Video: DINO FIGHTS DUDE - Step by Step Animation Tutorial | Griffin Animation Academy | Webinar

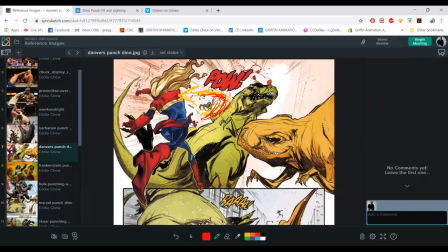I always work with key poses before timing or anything. Like a lot of people work with putting the ball on their hips, you know, plotting out their shot. Whereas I love to get the one key pose first, you know, a couple of key poses, but if I can get one pose
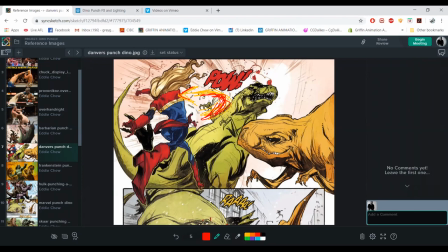that sells the shot, essentially it'd be like your movie poster or your thumbnail for your shot. So if you can get the feeling of this dinosaur being smashed in the face and then all the power
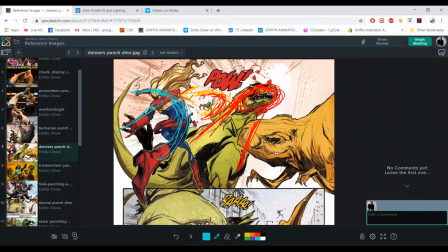of Captain Marvel here in this one pose, then I'm feeling pretty good about the shot. Like that to me already sells, you know, the vibe of the shot. Like it sells power.
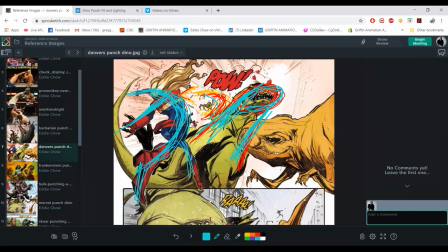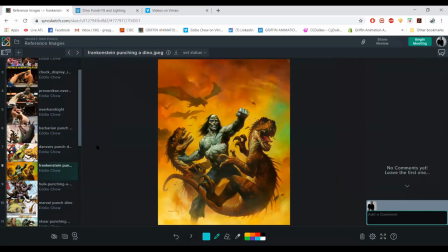Mm-hmm. Would it be true to say that the fewer, like the more your pose is in a single line, the stronger it feels, like the less it breaks at points? Yeah, like I see it as, I actually don't like this going, but anyway, let's look at this one.
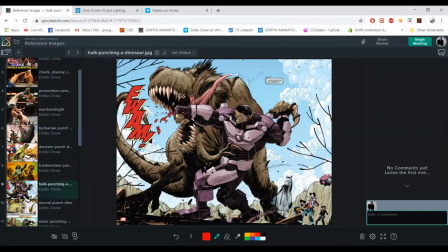Oh, again, if, so the dinosaur is going to get hit by a strong punch. So I want the dinosaur. Let's see. Yeah, I'll go to the tail. So I want that.
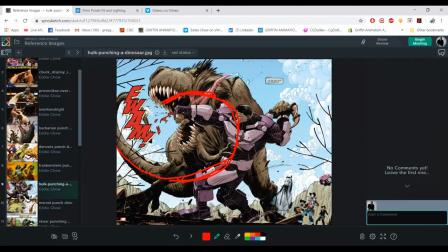This line tells me that the spine and the head are twisting. Mm-hmm. And it flows into the tail. So you can get like a nice pose there. And I think that's Superman throwing a punch.
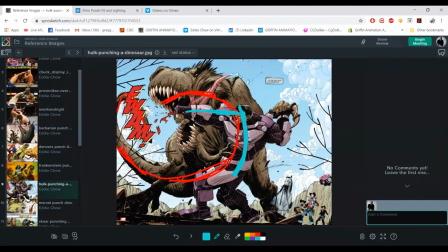It's kind of an off balance punch, but anyway, he could be leaning more into it actually. But again, like the strong lines in the spine, which leads into the hips and then flows into the legs, tells me the power, the hit is going this way.
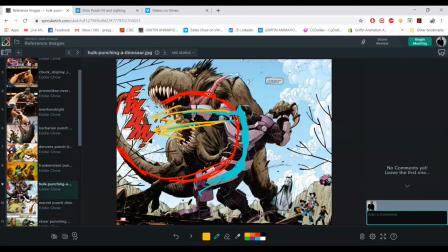So I can rely on that. Mm-hmm. And then the head, the dinosaur is all going this way. So I can rely on that to relay to the audience that flow, power, energy is all going this way. Mm-hmm.
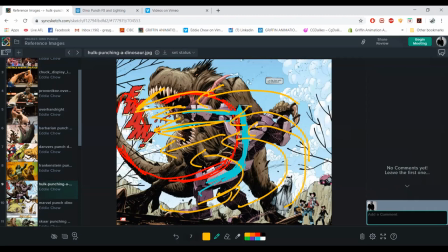And that, again, makes it more interesting, but also it registers for audiences that energy's going that way, like a wave of power is flowing screen left. There shouldn't be any confusion, you know, when people are watching your shot.
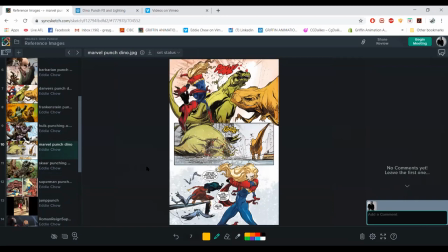They shouldn't be like, oh, was that a hit? Was that a punch? Mm-hmm.
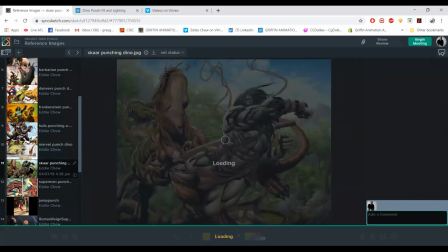And that's just another one. See, this one's pretty powerful.
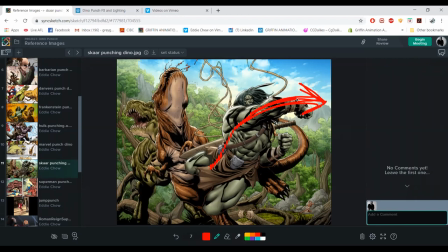Yeah. Another one. So again, I'm always collecting, looking at references, just to reiterate, you can never have enough reference.
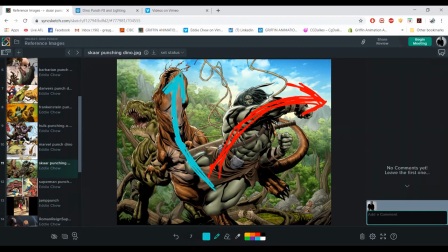Mm-hmm. And I do start with, I'll look at videos too, which we're going to look at, but you can look at single drawings. You know, comic book artists are paid to do single drawings, panels. So look at their stuff.
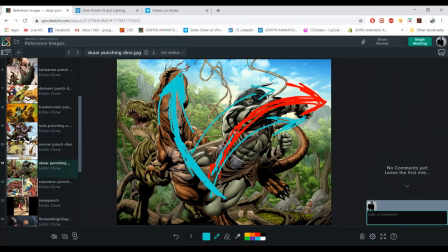Yeah, so if you can feel that power coming from here and then the reaction of the dinosaur, and the dinosaur's big, but it's still getting thrown, you know, the opposite way, it feels like a heavy hit.
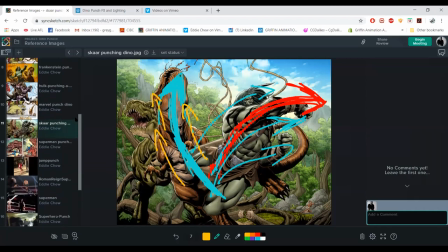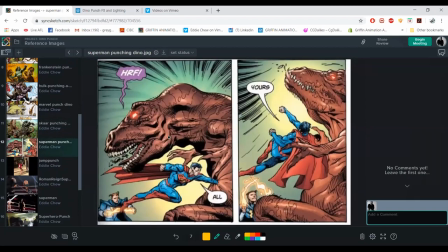So one more here for you.